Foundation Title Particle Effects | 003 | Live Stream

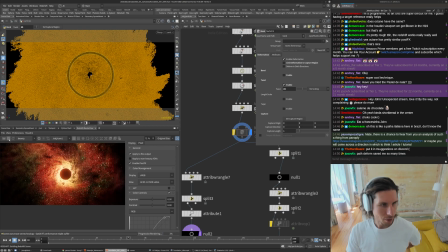2487s
So I'll do another render here, and this is without the twist deformer. So you can see it's just more of a, I mean, this is somewhat closer to the reference, I think,
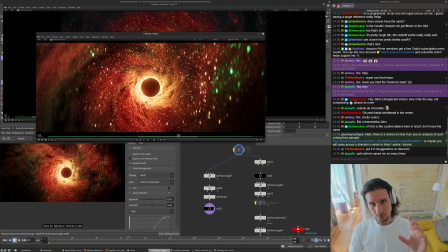2499s
but I just thought that adding the more spiral motion to everything makes it pretty cool.
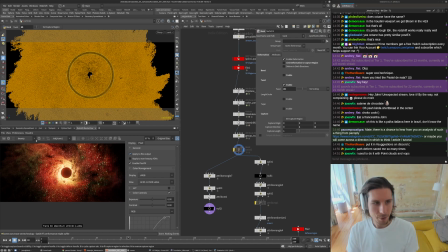2508s
Yeah, I think I was doing it with the PC open stuff in VOPs as well, but would get pretty slow.
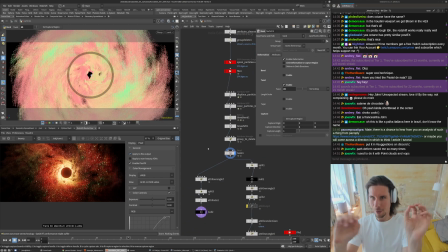2514s
You'd have to just like do tons of math, and it was just a lot of VOP nodes and stuff like that. It was definitely not fun to have to keep like working with all the time.
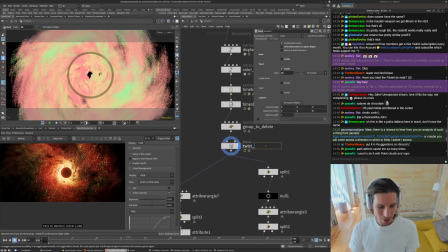2524s
So just say twist, deform, spiral. And then this one here, we're doing another group to delete. So all of these ones are pretty much doing the same code.
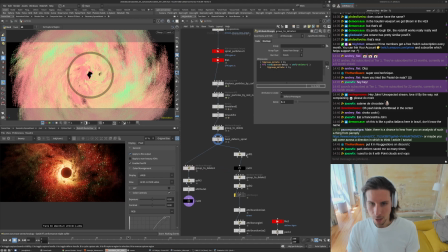2542s
I'm just going to name them the same, and we'll say split by delete group. This one, this is doing the same thing. This one's doing the same thing.
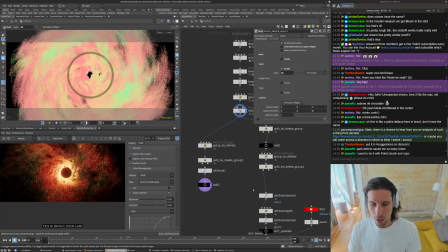2560s
This attribute VOP, I was coloring it again down there, but I didn't end up using that. So just keep organizing things. We'll just do it like this. So this is the main particle.
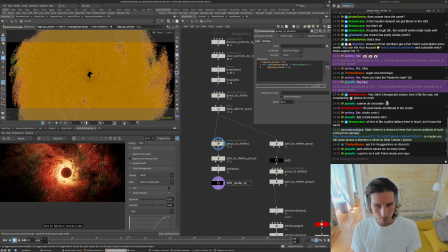And then this one down here is the sparkles particle, the flakes.
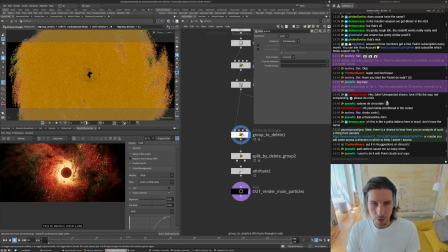2598s
We'll just do that. So yeah, we're just deleting 10%.
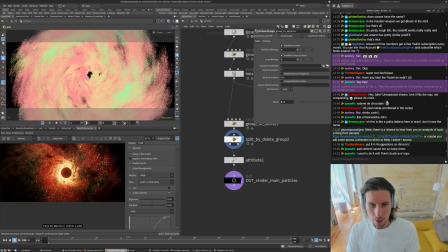2609s
Sometimes maybe this selection set gets in the way. Let's turn that off. So you can see it's just thinning them out a little bit. I was playing around with that control as I was doing like look dev or playing around with things.
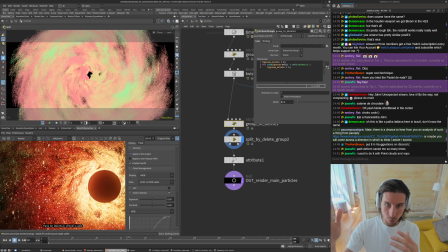2623s
And it definitely changes the look quite a bit, because you'll see it will like reveal more sparkles behind it, or if you really crank this up,
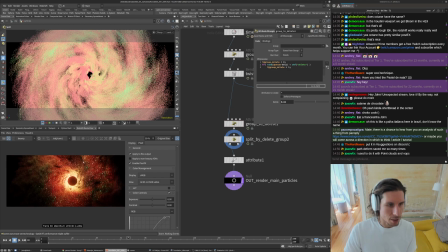2632s
you'll start to see more negative space and
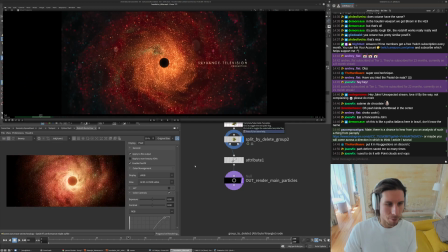2638s
reveal more of the background. But I ended up not doing too much of that,
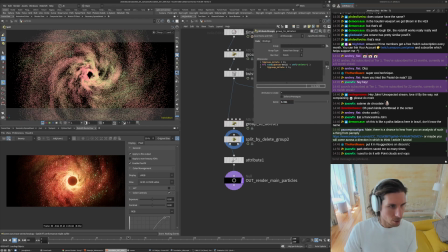2643s
just because it looked cool, but it definitely got too far away from the overall look or whatever. So it turns into more of like a energy kind of magical vortex or something like that.
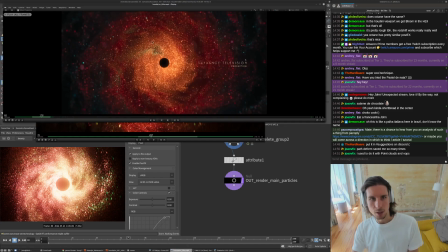2658s
You do get more negative space, but yeah, again, it just was getting too far from the final target or whatever.
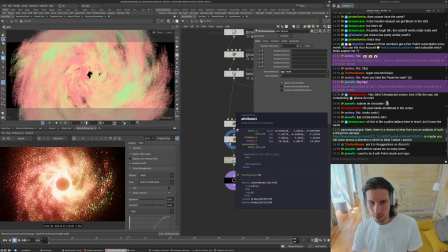2667s
And then this one down here, I'm just deleting the extra attributes that I don't need. So the age and the rest we were using up here for our procedural displacements and color.
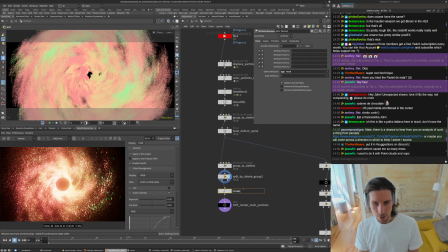2681s
We don't need to use them anymore, so it's just clean extra attributes. So yeah, that's definitely rendering on a GPU or just in general. any data you can strip off.
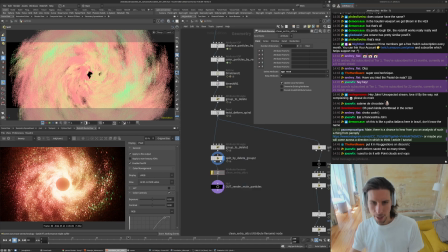2697s
We look at here, the memory is 158 megabytes. If I bypass that, we're up to 264 megabytes. So there's middle mouse button, clicking on the nodes. You can get a quick detailed look at what's going on, but basically the rest is like a copy of the position.
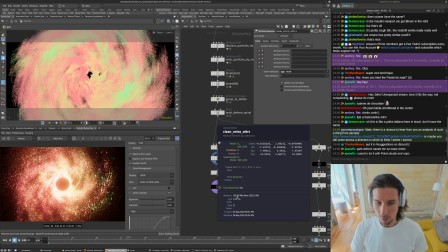2717s
So it's almost like doubling your memory footprint, or like doubling the amount of particles you have almost, because it's storing two different copies of positions, and it can be quite heavy. So that's it for the main stream here.
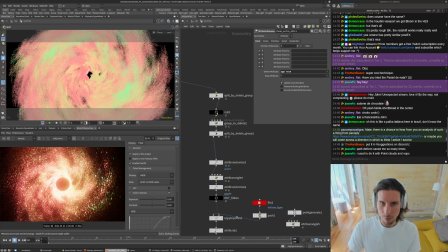2733s
And then just going down here, of course, we're doing these delete groups.